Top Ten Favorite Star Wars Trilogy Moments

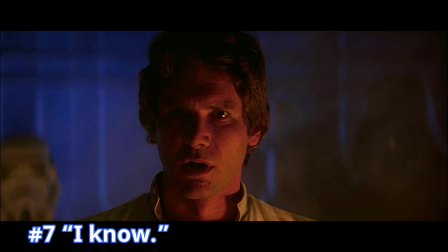I know, it's one of the most under-quoted lines from the Star Wars trilogy,
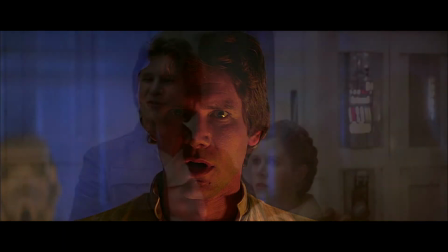but is one of the most funny and fitting in terms of the relationship between Han Solo and Princess Leia.
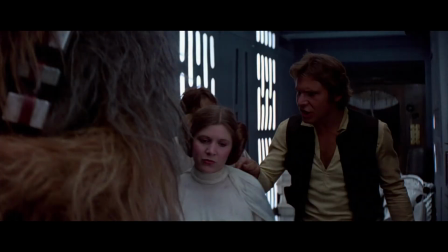The reason it works so well is that The Empire Strikes Back does a great job at expanding
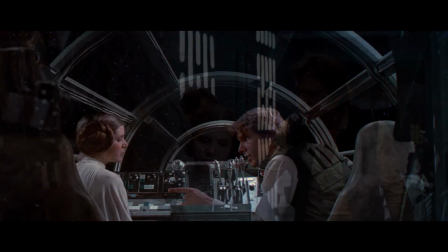and building upon the friction between Han and Leia that the first film set up.
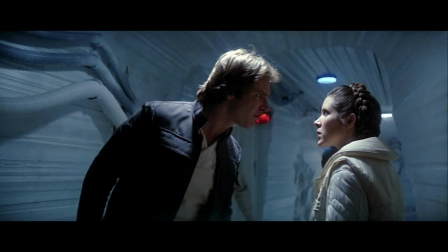It's a palpable tension, quickly becoming a wall between them, given Leia is a leader for the greater good,
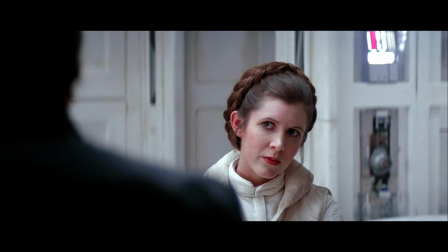albeit a feisty one who's not afraid to stand up for what she believes in, while Solo is an arrogant,
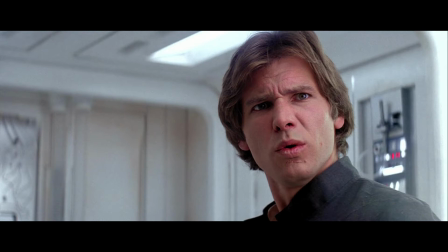self-serving smuggler who's not afraid to smooth-talk his way into getting out of trouble or what he wants.
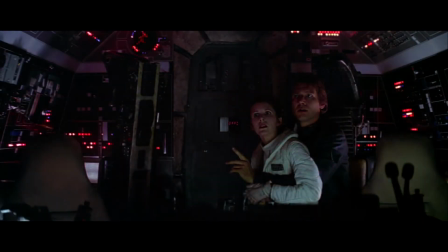But in true opposites attract romance, despite their back-and-forth bickering with one another,
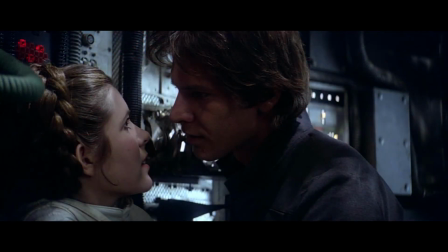each eventually discovers that their personalities share more in common than what differentiates them.
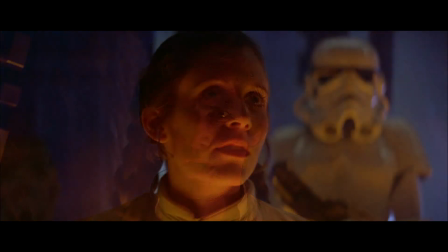By the time Han states, I know, as Leia tells him she loves him right before he's placed into Carbonite,
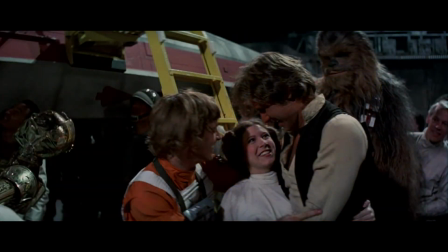their relationship in Han's character has been built so well that the line works perfectly.
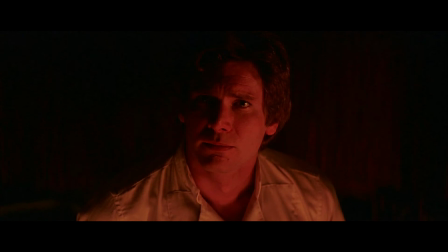It's funny, but not in a tonally awkward way, because that's what Han would say.
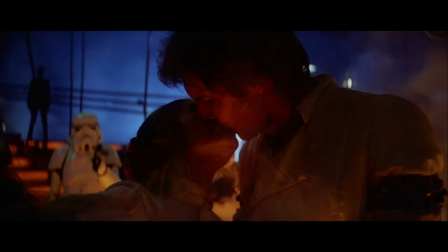He is that cocky guy, even though, by this point, the audience does know that he loves Leia.
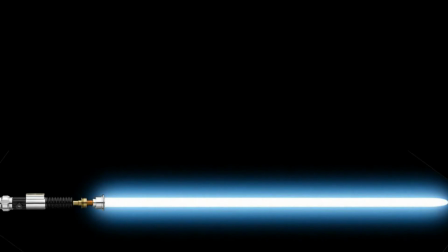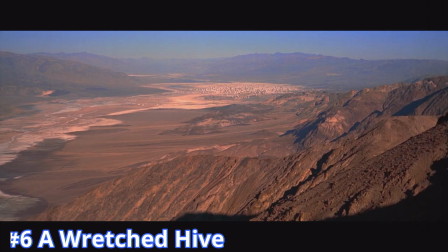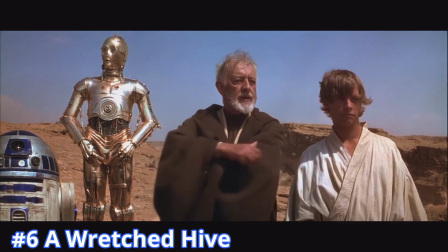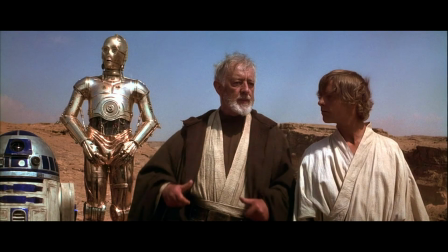Obi-Wan's descriptor is pretty accurate.
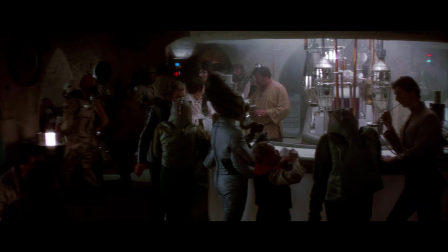Once the cantina, filled with some creatively constructed creature slash alien criminals and smugglers, is introduced. Though today this sequence would likely be created using mostly CGI or a combination of practical and computer-generated effects,
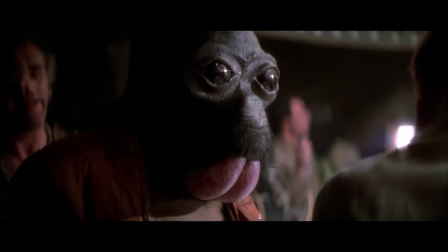the various creatures in their makeup and or masks nonetheless hold up really well,
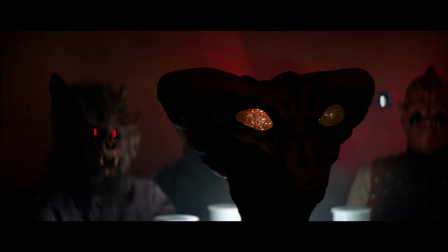even if some of the masks here and there look a little too inarticulate or lack dynamic expression. but it's truly
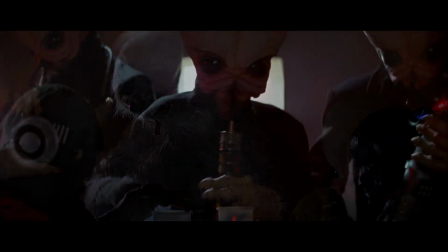the spectacle of it all that's engrossing with that unmistakable cantina music playing in the background and again
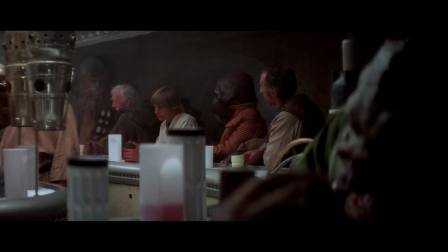in a time when something of this scale in terms of various creatures and humanoids was far from the norm. When a scene makes the viewer want to willingly scan the screen to see the various creatures lining the walls or little details the eye can catch,
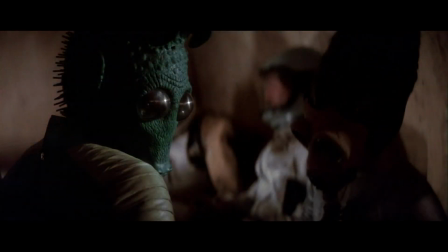then the art department, makeup, and the rest of the crew are doing something very right.
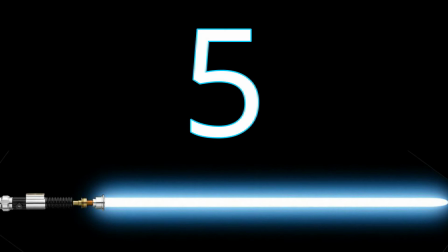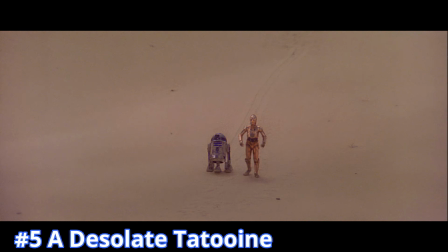Once C-3PO and R2-D2 land on Tatooine, a desolate world is created.
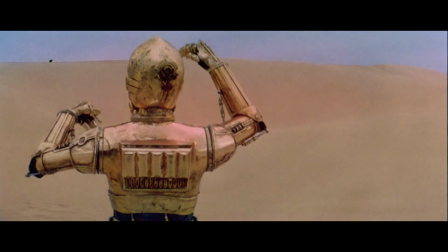Sand as far as can be seen, with intermittent rock canyons and crevices. It's a fitting land in which both the droids could become lost in and eventually taken in by the scavenger Jawas,
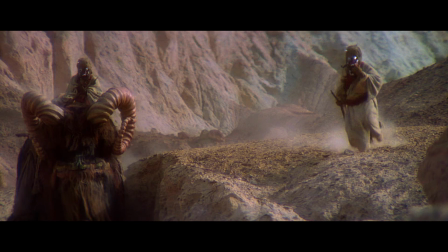just as it is a credible location for the native, less-than-friendly Sand People and their tense attack on Luke.
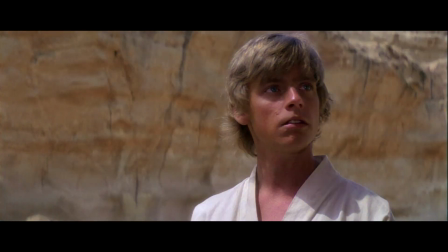Most importantly, however, it is the perfect setting to further illuminate a lost farm boy who wants nothing more
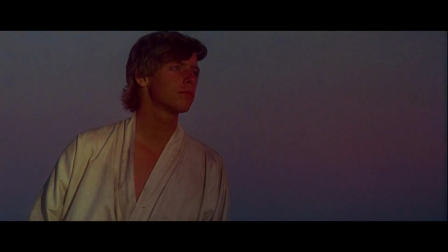than to leave the vacuous landscape for a more meaningful journey and life purpose.